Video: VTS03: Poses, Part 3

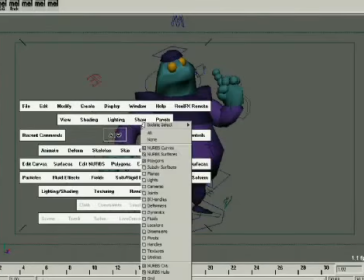497s
That right there was what we started with, and then we go and fixed it to that.
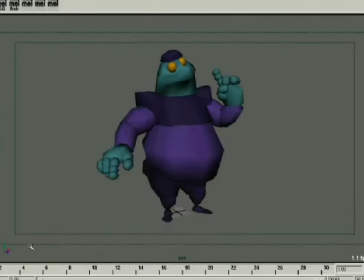503s
Notice there's just some weight to it. That's not perfect by a long shot, but there's some weight to it, and he just feels comfortable in his own skin. And so those are some of the things you want to try and be mindful of. Work with the wrists, how they point to the ground.
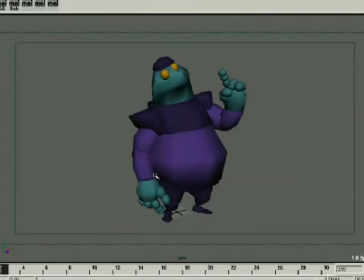519s
Work inside the shoulders and give some sense of weight there. Definitely work the torso and the hips with the contrapostal and things like that. The head I'm not super happy with, but this is just a real quick example. And you can tweak these things for a while. The thing about poses, good poses take time.
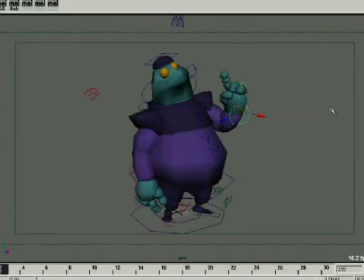538s
I mean, you'll see a traditional 2D animator, he will be drawing and drawing and drawing, and they'll draw the same pose, I don't know, 50 times. They'll work half a day on a pose just to get the right drawing.
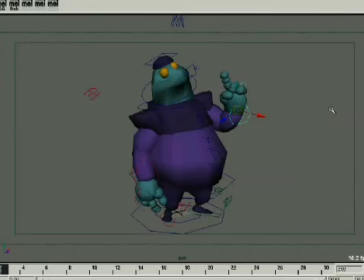553s
If you're in a feature film environment and you've got a pose that just absolutely has to sell, it's not out of the realm of possibility that you'll spend 3-4 hours on a single pose just to get it right where you want it to go. And you'll try a bunch of different things along the way, but that's all part of the fun, is trying all those different things.
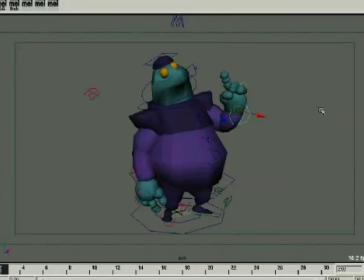572s
So that's the difference between something that's got no weight in the pose and something no weight.
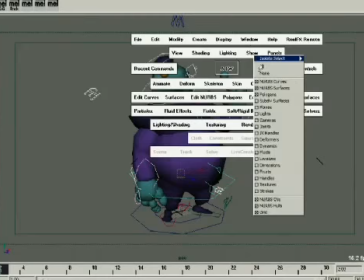582s
Hopefully that's helpful to you.
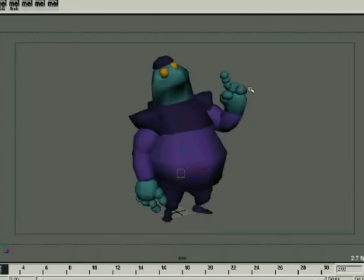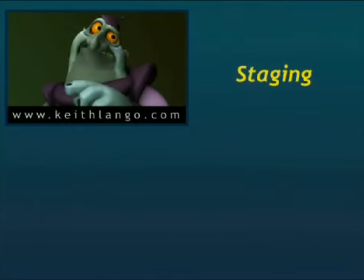589s
Staging. Now staging, a lot of times, if you're in professional animation, a lot of times the staging is kind of solved for you. They'll figure it out either in storyboard phase, or they'll figure it out in workbook, or in layout. A lot of times the staging issues are already taken care of for you. Even so, as an animator, it's our job to make our staging even better. And even then, they're only just working out the basics. A lot of times the layout is just a character like this. Well, we want them screen right. A little more. Okay, that's your layout. Okay, great. It's still not really working for you as far as your poses go. So it's important for us as animators to strengthen our staging muscles. A couple things about staging. One thing is, if you show it, use it. So if I were to take this camera all the way back and show you my feet, you would expect to actually see me using my feet. There's no point in me showing you my feet in this little video presentation because they're not going anywhere. So why show them? Let's say I get in really close. And this is a close-up shot. Now there's no need for me to show you my waist or my legs or anything else. Because really the thing that matters right here is my face. Scary face. But it's the only thing that matters. Backing up. Now you kind of expect me to use my hands. Because, it's staged in such a way. Staging is important. Where you choose to put your camera, where you choose to put your character, and how you present them is important. Profiles are not naturally very good. One of the reasons why profiles aren't very good, there's only one eye. And then it's a very graphical presentation of a character. We don't tend to identify with profiles too much. Because we don't look at people from the side that often, we tend to want to look at them straight on. Another thing we like to do with them is we don't like to look at them straight on. Because if you look at them straight on, it's kind of creepy. Especially if you're looking at me. So we like to look at them a little bit at a side, an angle. This is very comfortable. I can interact, but it also gives me space. It gives me ways to reach out to another character, but it also allows me room to come back and maybe turn away and figure out my thoughts and then come back to you with them. So you see, staging is really important for how we access our characters. If our character is always, then that's something that's a very deep character-sated issue.